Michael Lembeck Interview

So I just practiced, practiced, practiced.
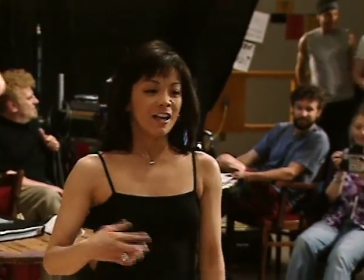747s
Every day we have our choreographer, Cynthia Rubia, and her assistant, Harrison, and they just come to my trailer, knock, knock, knock.
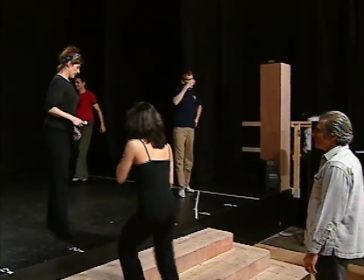754s
Hello, dance rehearsal.
Hey, everybody. Like that? Yeah. But if she's going to do this, then talk with the grind.
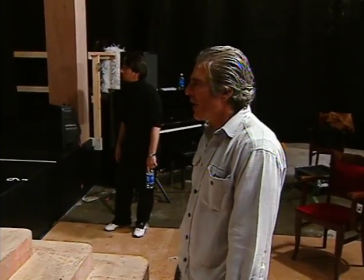761s Uh-huh. Talk with the grind. Talk with the grind. Oh, yeah. Oh, yeah. And so Carla takes over.
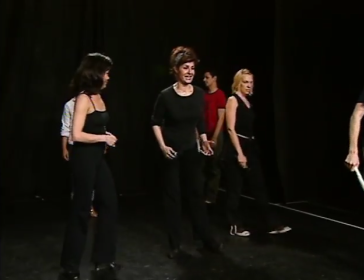766s Do you ever notice? Yes, yes. My mom's going to see this.
I've never laughed so much in my life. Really. Nia's very funny, but genuine. She knows her strengths, she knows her weaknesses, and she's willing to try anything.
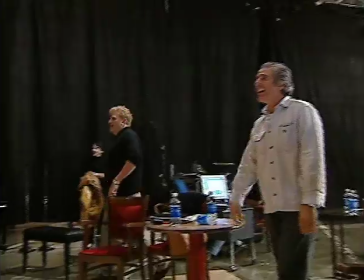780s Boy, that's great, you guys. That's just great. Look how tired they are.
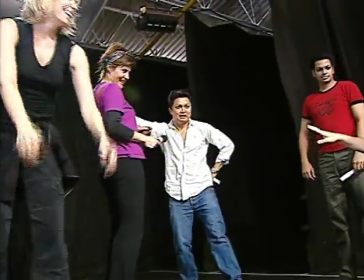787s Are you all right, Alec? Are you okay?
If you read a good script, you can see how to photograph it, and you can with this, and the look is totally dictated by these girls being boys.
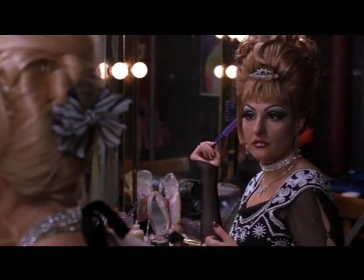799s
You know, how do you photograph the girls that are supposed to obviously look like boys,
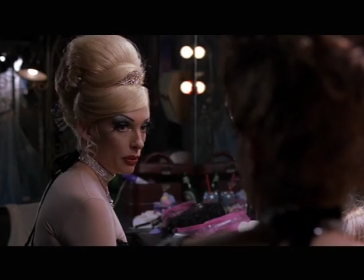806s
but we have to take a slight judgment on that because we always know that they're girls, but still you have to make them not look ugly they still have to be pretty as boys and that's one of
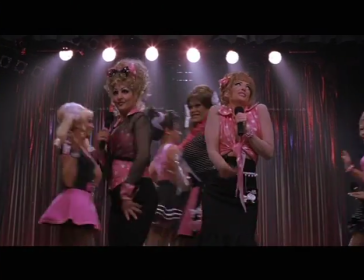817s
the things you have to constantly bear in mind that even though they're they're men
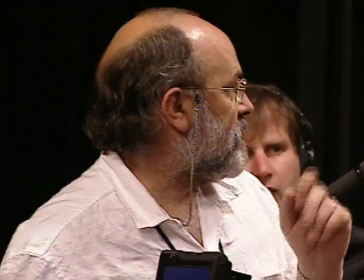821s
apparently you have to like them as girls the other thing that i'm always very keen on on a human kind
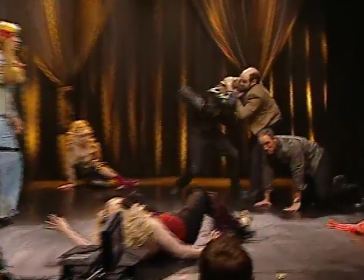827s
of level with a film like this is that you do believe you are where you are and you try not to light too theatrically, though of course this particular set does give me some opportunity in that way.
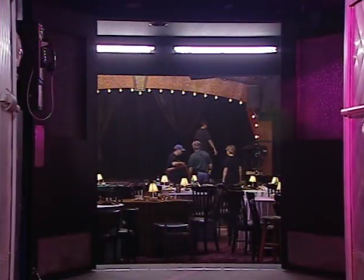841s
When we began to think about the design of the handlebar, we basically, particularly our production designer Jasna Stefanovic and myself, went to many drag clubs and other clubs here in Vancouver to get a sense of what clubs look like today, particularly the ones that are a little more down. Michael and I and Richard, we went and did our research. What do you do if you're going to do a film about drag queens? You go where the drag queens are.
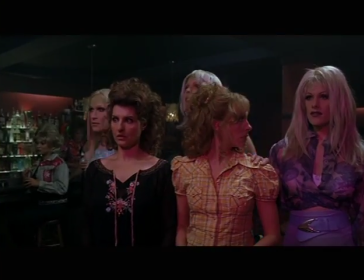867s
And we absorbed the atmosphere, the places that they hung out, that they did their performances.
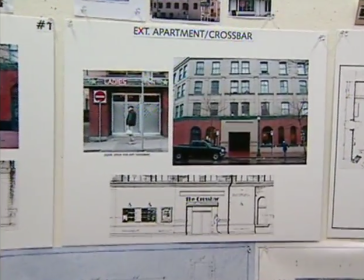874s
The toughest part was finding the exterior handlebar,
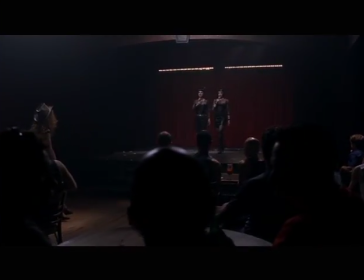880s
which is our drab little club that is supposed to be in L.A.
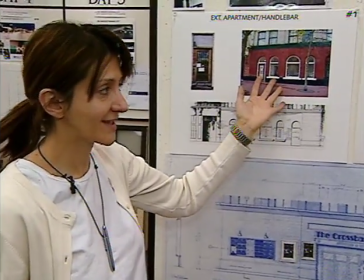885s
Look at this. I mean, this is not very exciting. In fact, it is so boring.
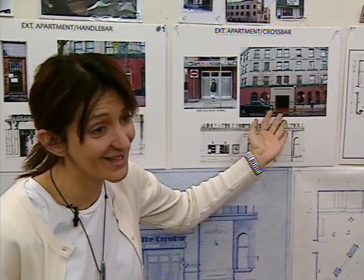890s
So, but that's where the art department comes in. We have to do something to make it more exciting.
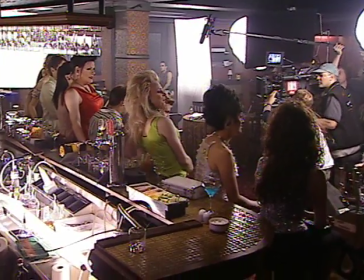897s
Jasna came up with a sensational design for this club, which felt like something that could really feel down, not elegant, not a Le Cajon Faux place, but a real beer bar kind of place, which has now changed with the times and has disco night and drag night and this kind of thing, and will ultimately transform into a dinner theater and look elegant within the confines of the same four walls.
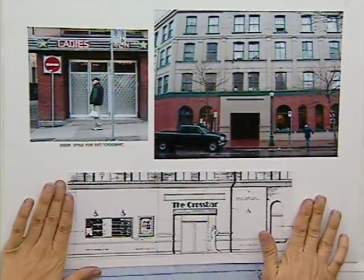921s
We're covering this whole thing with wall that's going right across in here and, of course, doing signs and doors like this.
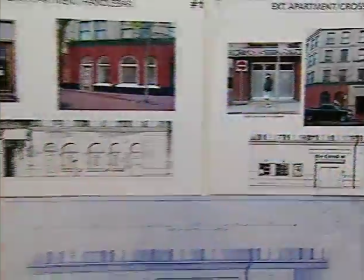930s
And we're painting the thing pink. Pink, which is the color of L.A. Of course you have to have it pink.
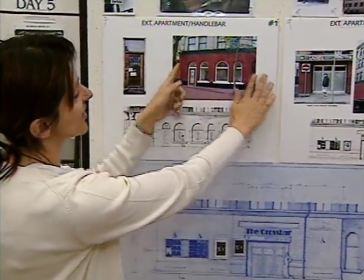936s
And in this side here, it's very drab.
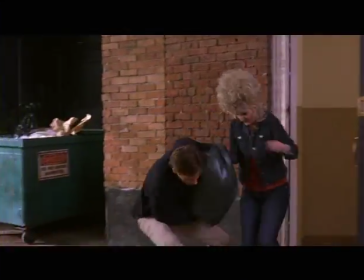939s
This serves as the lobby in the entrance of the girls' apartment, which is right around the corner from where the handlebar is.
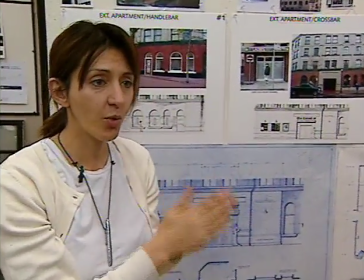946s
We got this area partially because it worked for us in terms of geography,
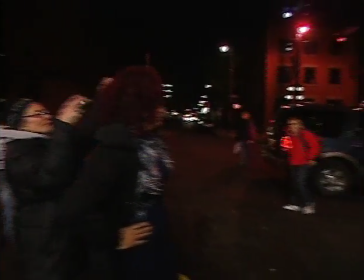953s
mostly because it worked for us in terms of being able to have almost like a back lot, complete control over the streets,
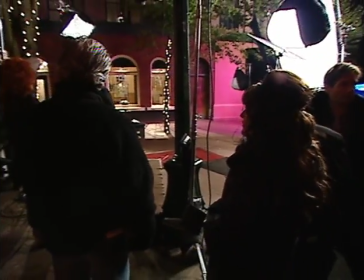959s
because we were here for days and days and nights and nights.